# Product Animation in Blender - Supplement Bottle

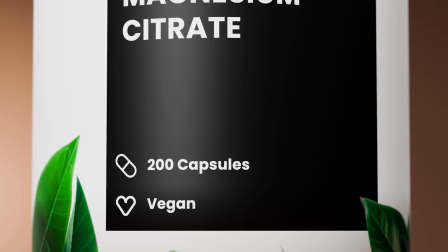[0:00]
Welcome to the second part of this tutorial. In this part, we are going to look at the lights and the animation of the main scene, which is the scene where the three bottles are present.
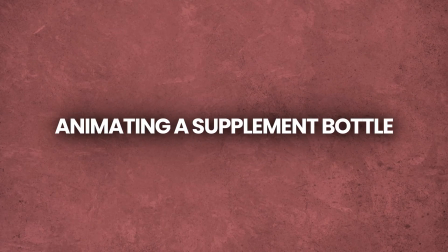[0:08]
If you haven't seen the first part of the tutorial, I'm going to leave the link down below and in a card somewhere in here.
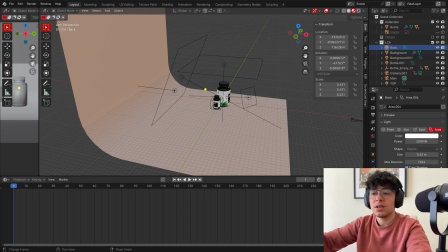[0:13]
It's important for you to see the first part since I teach you how to model the bottle and how I made the materials. So without further ado, let's get started on how I set up the lights. So the lights in here are really simple.
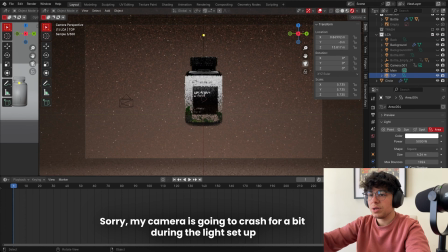[0:25]
We have four lights. So we have the top light, this is the effect. It's just to illuminate the overall of our bottle and to have in here these nice reflections.
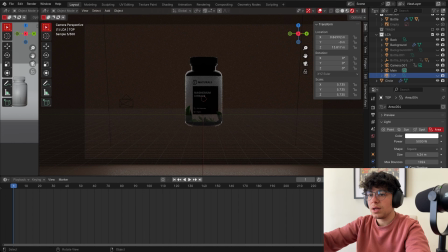[0:34]
Then we have just the back light. The back light is for us to have these nice highlights that you can see in here.
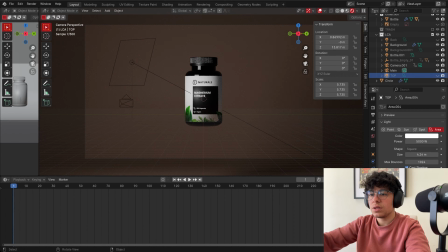[0:41]
And then we have the one in the bottle that is pointed to the bottle, which is this side one. So we have more lights coming in here and we have this part a bit more in shadow, but it's not completely in shadow since we have our top one and our back one.
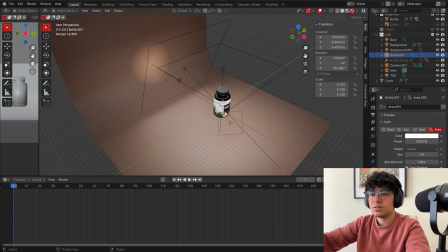[0:56]
And then we have one more, which is the backgrounds. It's just to create this circle or on our backgrounds.
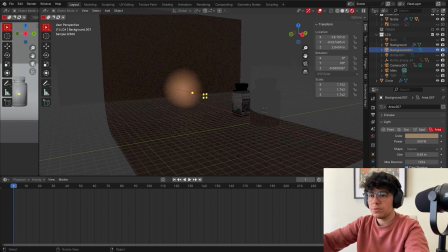[1:05]
And it's a really small area light that I have in the background. I'm going to show you each one and you can copy if you want.
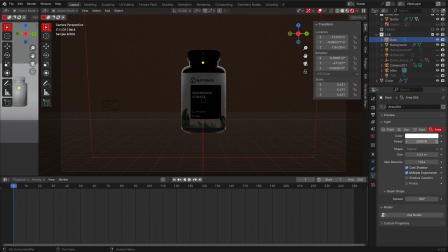[1:13]
Now the one for the back of the bottle, the one for the bottle, the side one,
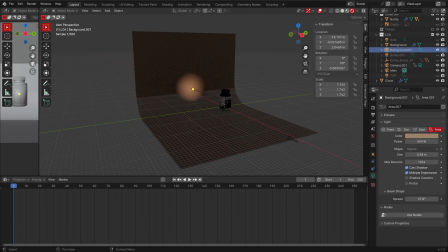[1:19]
and our top light for our background, the small one, which is the only one that is a bit different,
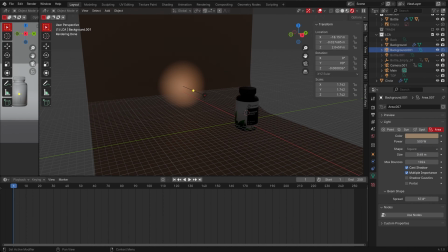[1:25]
the only one that is that has a color. Here is the color if you want to copy. And this is basically it for our lighting.
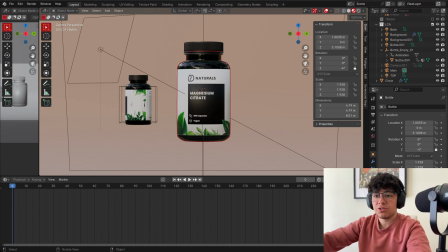[1:33]
So now for our animation, I want to recreate the animation from this bottle, from the clip that you saw in the beginning. I want it to go up slower and then have a little jump to go up faster, like that.
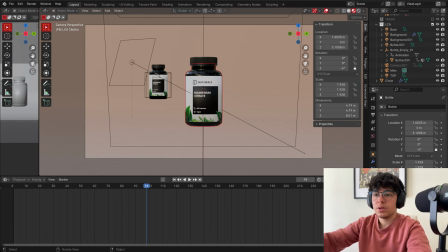[1:46]
And then have this drop. And in the final shot, we also have other two bottles animating and going to the sides.
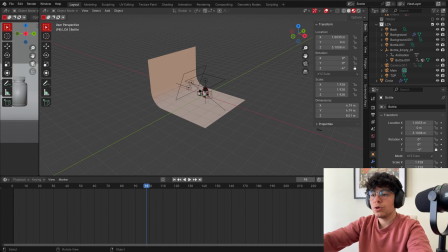[1:53]
I'm going to show you how to do that. And I'm going to also show you how to animate the camera.
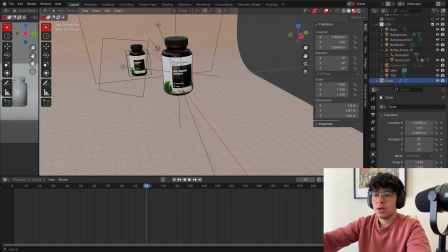[1:58]
First, let's start with our bottle. The first thing that you need to do, we need all our objects to be connected. And so what you need to do is click on the cap, click on the label, and then last, click on the bottle itself, and then Control or Command P, and set parent to objects keep transform.
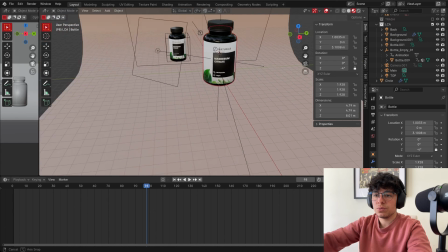[2:17]
And one last thing that we need to do, create our empty, because our empty,
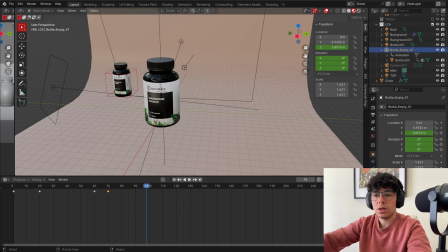[2:21]
it's going to allow us for us to animate our bottle, but I still want to animate the bottle itself,
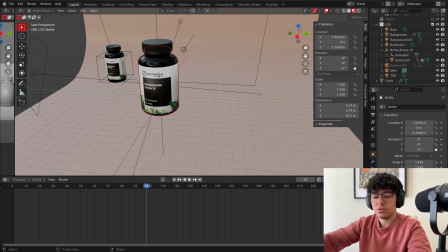[2:27]
just rotating itself. For us to be able to do that, we need an empty. So Shift A, go to empty, cube, scale the cube.
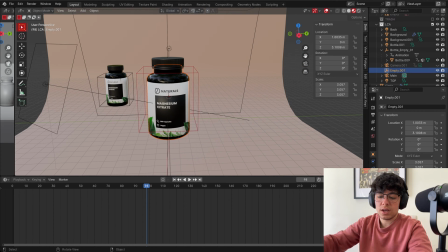[2:35]
And now what I want to do is click the bottle and click our empty. And again, Command or Control P, object, keep transform. And now when I click my empty, everything follows. So let's start animating.
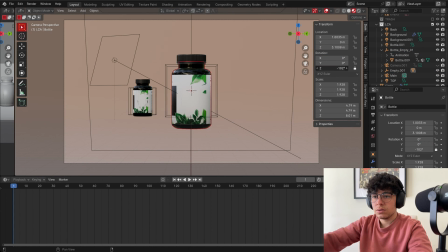[2:47]
First, click on my bottle, just the bottle, and the label has to be like around here, maybe. And so I'm going to insert a single keyframe because I only want the Z to be animated. And now I want to click on my empty and I want to click again on the Z,
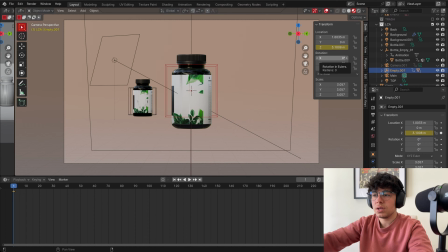[3:04]
insert a single keyframe, but on rotation, I can just click E because I want the three axis to be actually animated. So go to frame 60. And what I want to do is go G and Z to go up.
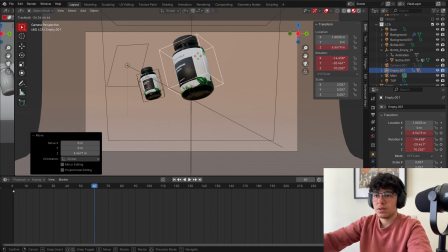[3:17]
And now click R twice, E, and insert single keyframe.
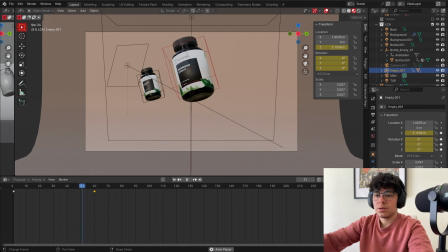[3:23]
Okay, so now we have a problem. This is linear. By default, Blender plays our keyframes as linear. So it starts slower, goes a little faster, and then it goes slower again.
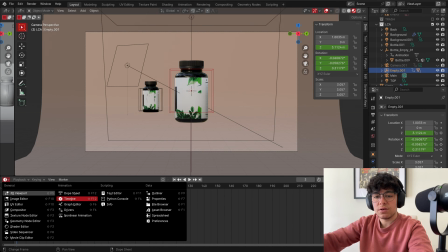[3:35]
But we don't want that. We need to go to our graph editor. So click in here, graph editor.
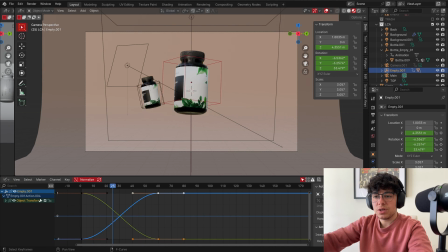[3:41]
And we have all our keyframes in here. And I really want everything. If you are not seeing everything like this, just click A to select everything and then normalize, and it's going to appear like this for you. And one other thing that I want to do is go in here on your pivot points and change to individual centers. I want to be able to scale each individual keyframe.